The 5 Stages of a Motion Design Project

Hey, how's it going? Todd here with School of Motion, and for this video, we wanted to show you a clip that Joey recorded some time ago that just does a really good
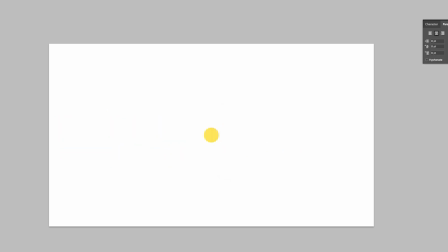7s
job of sort of explaining the thought process of a professional motion designer,
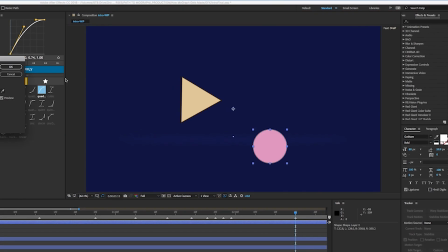12s
kind of going inside his head on what it takes to make a really good motion graphic. So yeah, let's roll it. Hey there, Joey here for School of Motion to walk you through all of the steps involved in the creation of a piece of motion design. Specifically, this one. This animation was created to play before all of the free tutorials we put out. It may look pretty simple, but even short little bits of MoGraph like this can take a ton of work. So sit back, grab some coffee, and let's start at the beginning. Every project starts with a brief.
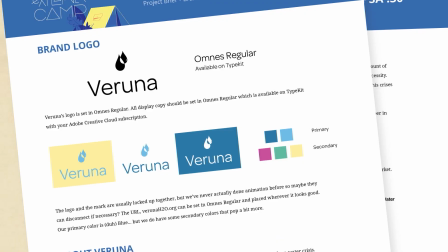54s
Sometimes that brief comes from a client and gives you some pretty specific direction, but in this case, the client is me. Now, you might think that would make things easier, but in reality, doing projects with no clear guidelines or direction can be very tricky. So, I made up a brief. Create a 10 to 15 second branded animation that reveals the School of Motion logo while hinting at the type of things we teach.
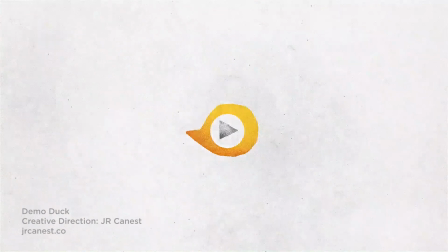78s
Animating on a logo is one of the most common tasks a motion designer will have to tackle. And there are a million ways to do it. So to narrow down the number of options from, say, infinity to something more manageable, it helps to develop a concept. The concept is the driving force behind every good MoGraph piece.
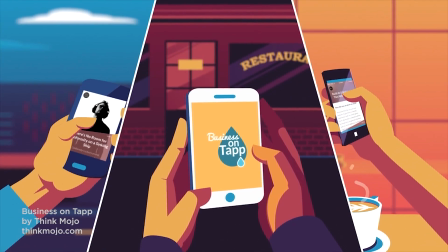98s
Sometimes concepts are very concrete, but sometimes you just want to hint at things, being a little subtle. I did an exercise called mind mapping to come up with some options for the concept.
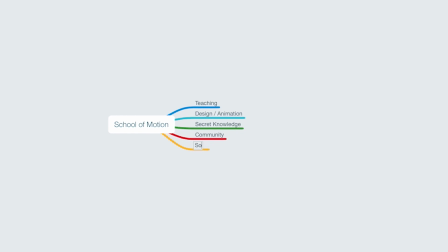110s
I wrote down all kinds of words, phrases, and ideas that relate to what we do at School of Motion.
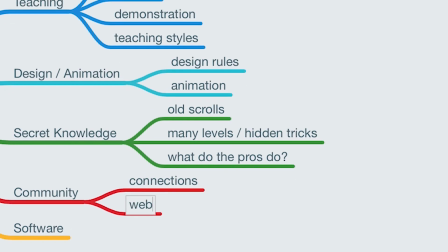116s
Each idea leads to other ideas, and you can keep digging until you find something that sets off a light bulb in your brain.
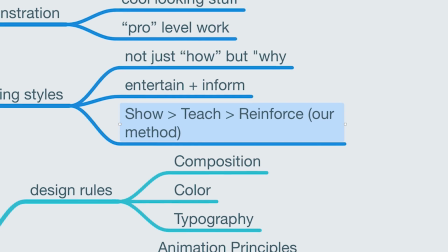122s
I eventually landed on this idea here: show, teach, reinforce. This is the philosophy behind all of the teaching that we do here at School of Motion.
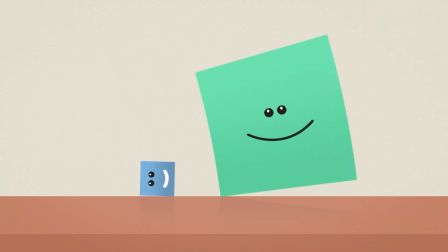133s
We show you something cool to pique your interest, then we explode that thing open and show you how it works,
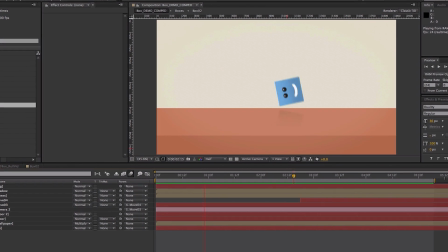139s
and then we reinforce that knowledge so it sticks in your brain.
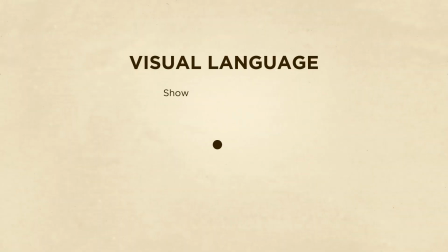142s
So using design as sort of a visual language, I translated that basic concept into a visual idea.
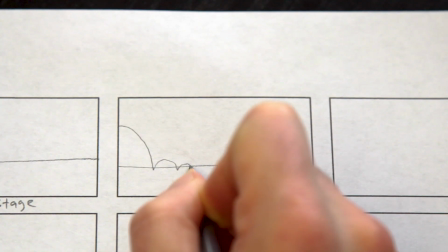150s
I usually work out rough ideas like this the old-fashioned way, with a pencil and paper.
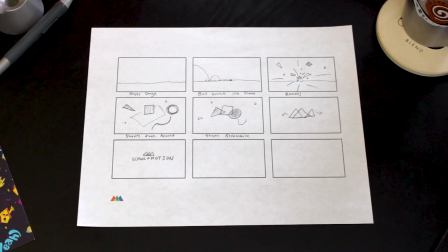155s
And here's what I came up with. I'll show something concrete, a ball bounce.
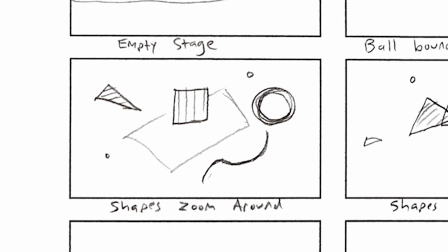159s
I'll then explode, literally, the idea of the ball bounce into a bunch of cool-looking visual metaphors,
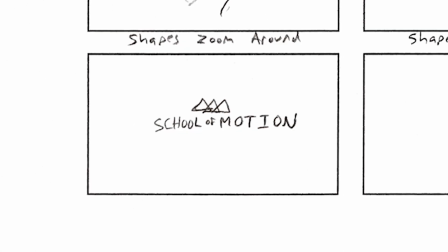166s
and then everything will combine back together as our logo. But what exactly will that look like?
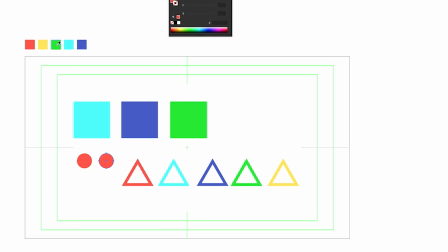175s
Using a combination of Adobe Illustrator and Adobe Photoshop,
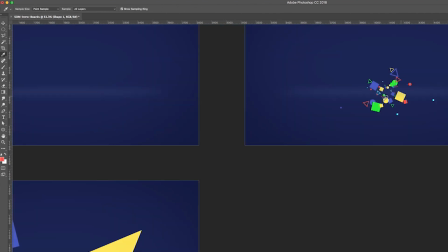178s
I designed a few key frames from the sequence so that I could really nail down all of the details.
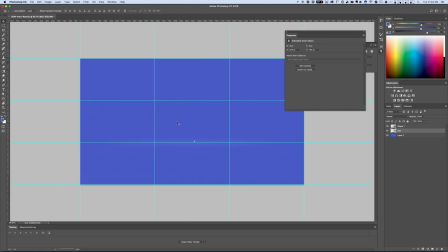184s
I used basic composition rules to create frames that were balanced and felt right, and I used our brand's color palette for the colors.
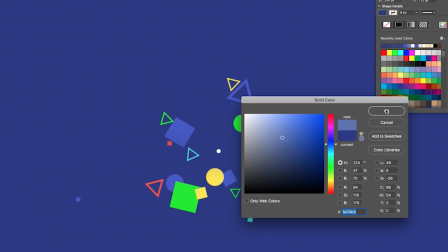192s
Simple enough. I made sure that the value, basically the brightness, was different enough to have lots of contrast,
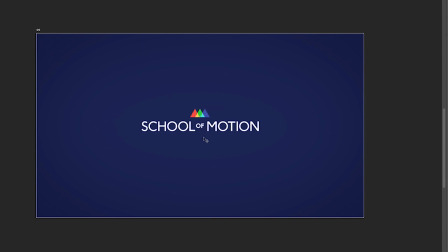199s
and I figured out what the final frame of this piece should look like.
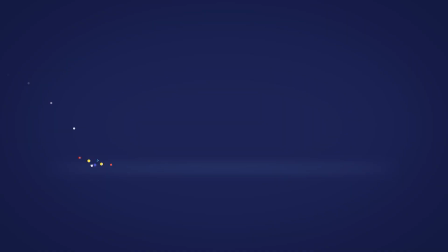202s
So now I basically have a blueprint for how this animation works, what everything needs to look like, and where we'll end up. Now, after all of that, we finally hop into Adobe After Effects, my animation tool of choice for 2D animation.
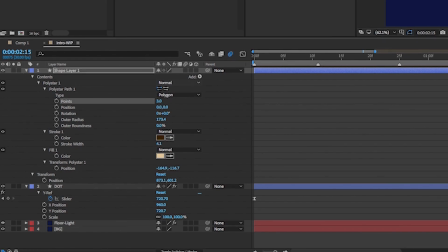217s
After Effects has all the tools I need to take my designs and bring them to life.
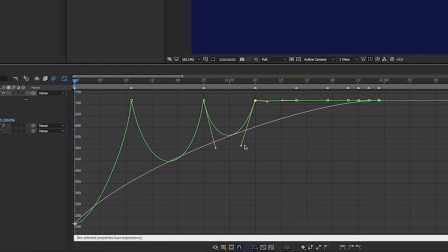222s
Starting with the bouncing ball, I hand animate the path, the timing, and the spacing of the animation to make it feel right.
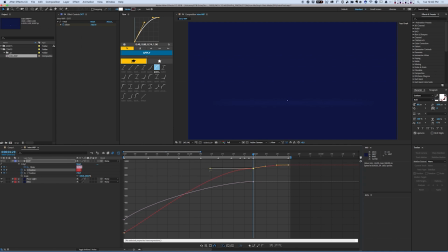229s
There are lots of rules to learn about animating, but once you have them down, this sort of thing becomes intuitive.
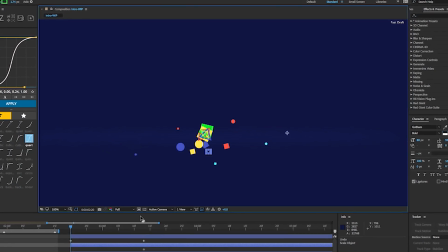235s
Next, I needed an explosion, and stuff like this can be kind of a pain to animate by hand because there are so many little pieces.